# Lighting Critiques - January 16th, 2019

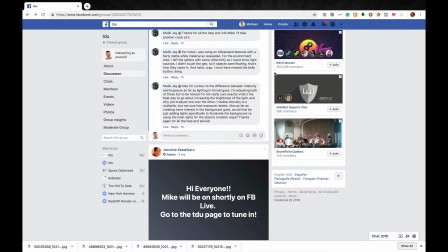4s
Hello everyone. So I'm going to go ahead and do a quick video critique here because I've got some
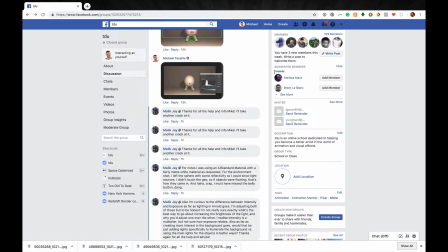10s
updates on the Facebook group, and I thought it would be good to just get everyone together and talk about all three of these projects at once.
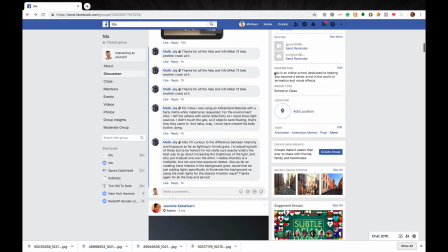16s
So the first things first, I want to just go through and answer Malik's questions or talk about your comments here. So Malik, and it's totally cool they use the AI standard shader with a little bit of specularity. And yes, as far as the geo goes, that's totally my fault. I'm the one that built that.
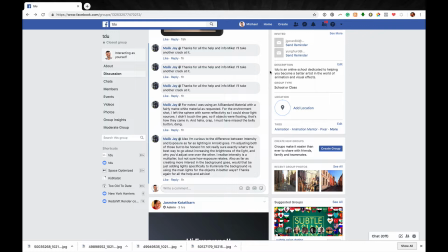33s
So if anything's floating, it's totally on me. Just go ahead and ground it though. I know I was particular in the lecture about not adjusting any of the materials or geometry. It's because I wanted to just start with what you could do with pushing the lights.
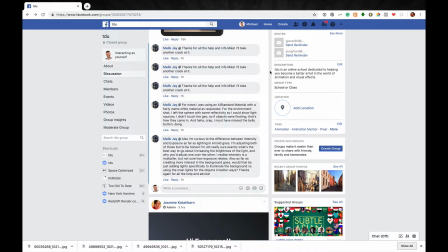47s
But once you get kind of a hang of it, go ahead and make some minor tweaks to allow your lighting and the material to work together a little bit.
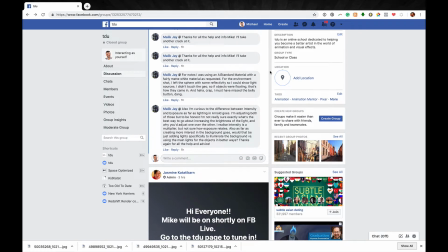55s
In terms of exposure versus intensity, the biggest thing to know about it is just they're basically doing the exact same thing. They're just doing it two different ways. So intensity is a straight up multiplier of the value, and it's actually a multiplier of the color of the light.
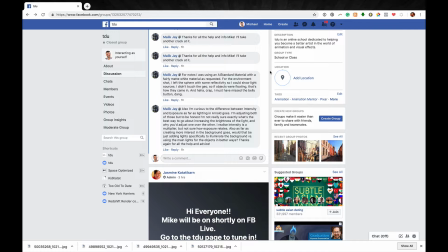71s
So if the light is 111 and your intensity is 3, then the color of the light is now 333.
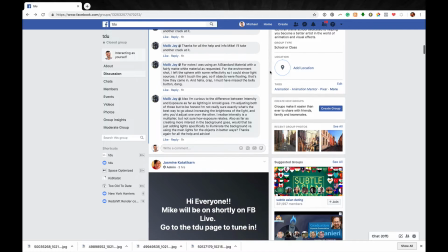77s
Exposure is doing the same thing, but it's doing it different mathematically. It's actually doing it based on camera exposure points. So it's either, the base exposure, double the exposure, triple the exposure. It's just handling the calculation slightly differently. It's all in,
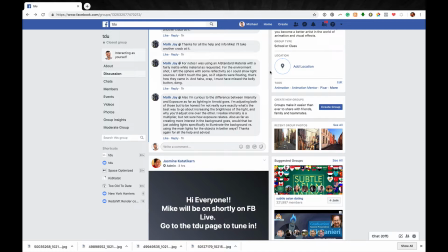94s
the exposure was meant for like match to live action stuff when you're talking about opening up an exposure or closing down an f-stop. And that's where that comes in. It's all about how you like to work.
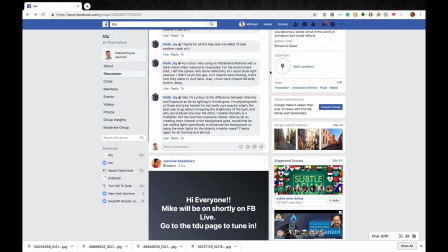107s
It's just the exposure can't be 0 is the only thing, because that just eliminates everything. So as long as the exposure is 1, you can go crazy with the intensity or you can go crazy with the exposure. It's total personal preference to get you to the final product. So hopefully that helps. I think that was the only one. And in creating more interest in your background here,
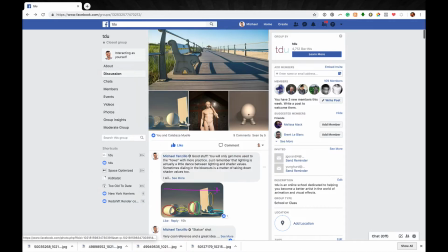125s
so let me just go to your original image. So with these,
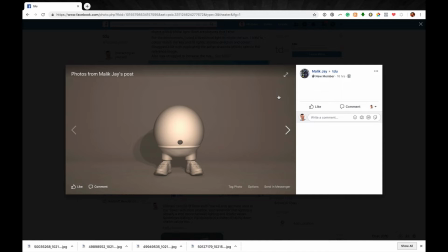130s
like something like creating more interest in the background, it could be adding more light. It could be adding a barn door to your light to flap off some shadow area. It could be adding a gobo to the light to create some different shapes back there. It could be like a very general noise to just create some like unspoken value differences between light and dark.
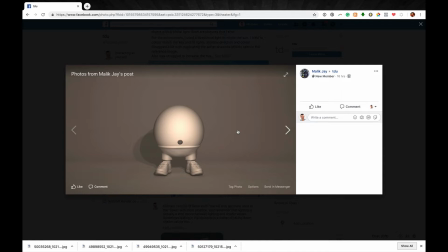149s
Or it could be just like the angle of the light, like the cone angle only hits it at a slashing angle. You could really play around with it. There's a few different ways to get variation on the background with just the light. Be careful with it, and it was just in total, like a total small thing,
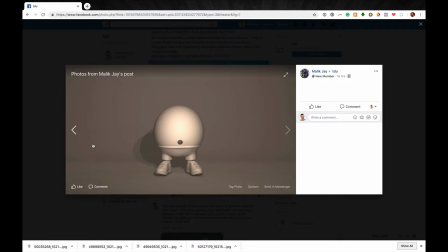166s
but just in the way that you said it, like just be careful with the idea of just like, oh, I'll just add light. And that's because that's how you can very easily, it can get out of control with the number of lights you add to a scene.
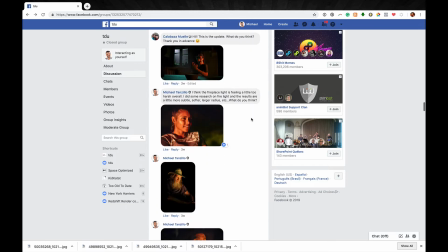178s
So I'll jump down here to Calabaza. Let's go right down here at the bottom. Okay.
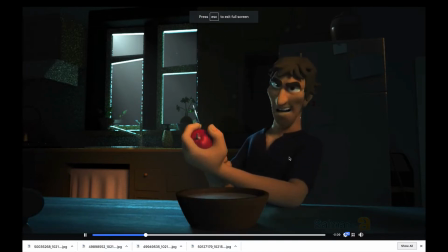187s
So very cool. Like the new shirt material. I like that we're reading the apple.
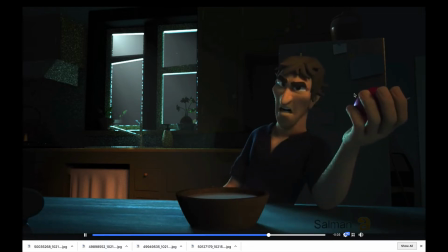193s
It gets a little bit dark over here, so we might have to hit it with a little bit of rim light. And same thing on his hand as it moves out of the the key light into the shadow over here, just to get a little bit more of a read on it. And then in terms of like just focusing on the character right now, eyebrows are a little better.
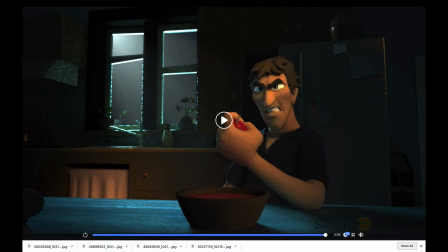212s
They could go a little bit brighter. We get more of a distinction between the iris and pupil here.
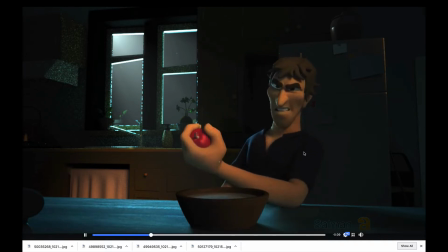218s
And then I would like to see like the shirts, like it's nice how it's getting some speck or like a little bit of rim here.
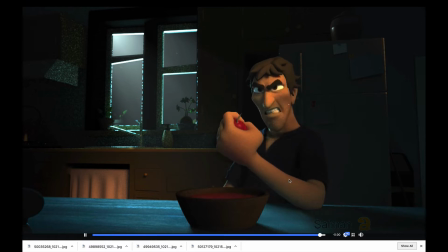226s
It'd be nice to get some specular hit here, or just a feeling of its outline around the outside. I know that we're getting a little bit more value back here. It still feels very dark and heavy. I think it can come up even more, because like there'll just be more light rattling around back in that region there.
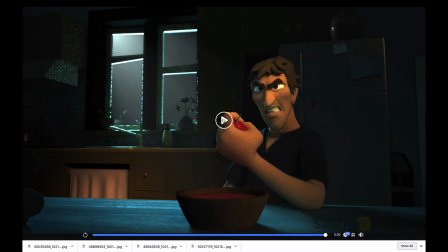244s
And then those are probably the biggest things right now.
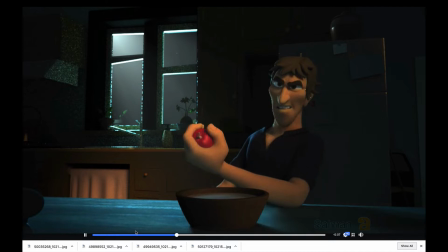248s
And then let's see, the knife is so hard because it's like perpendicular to the camera, right?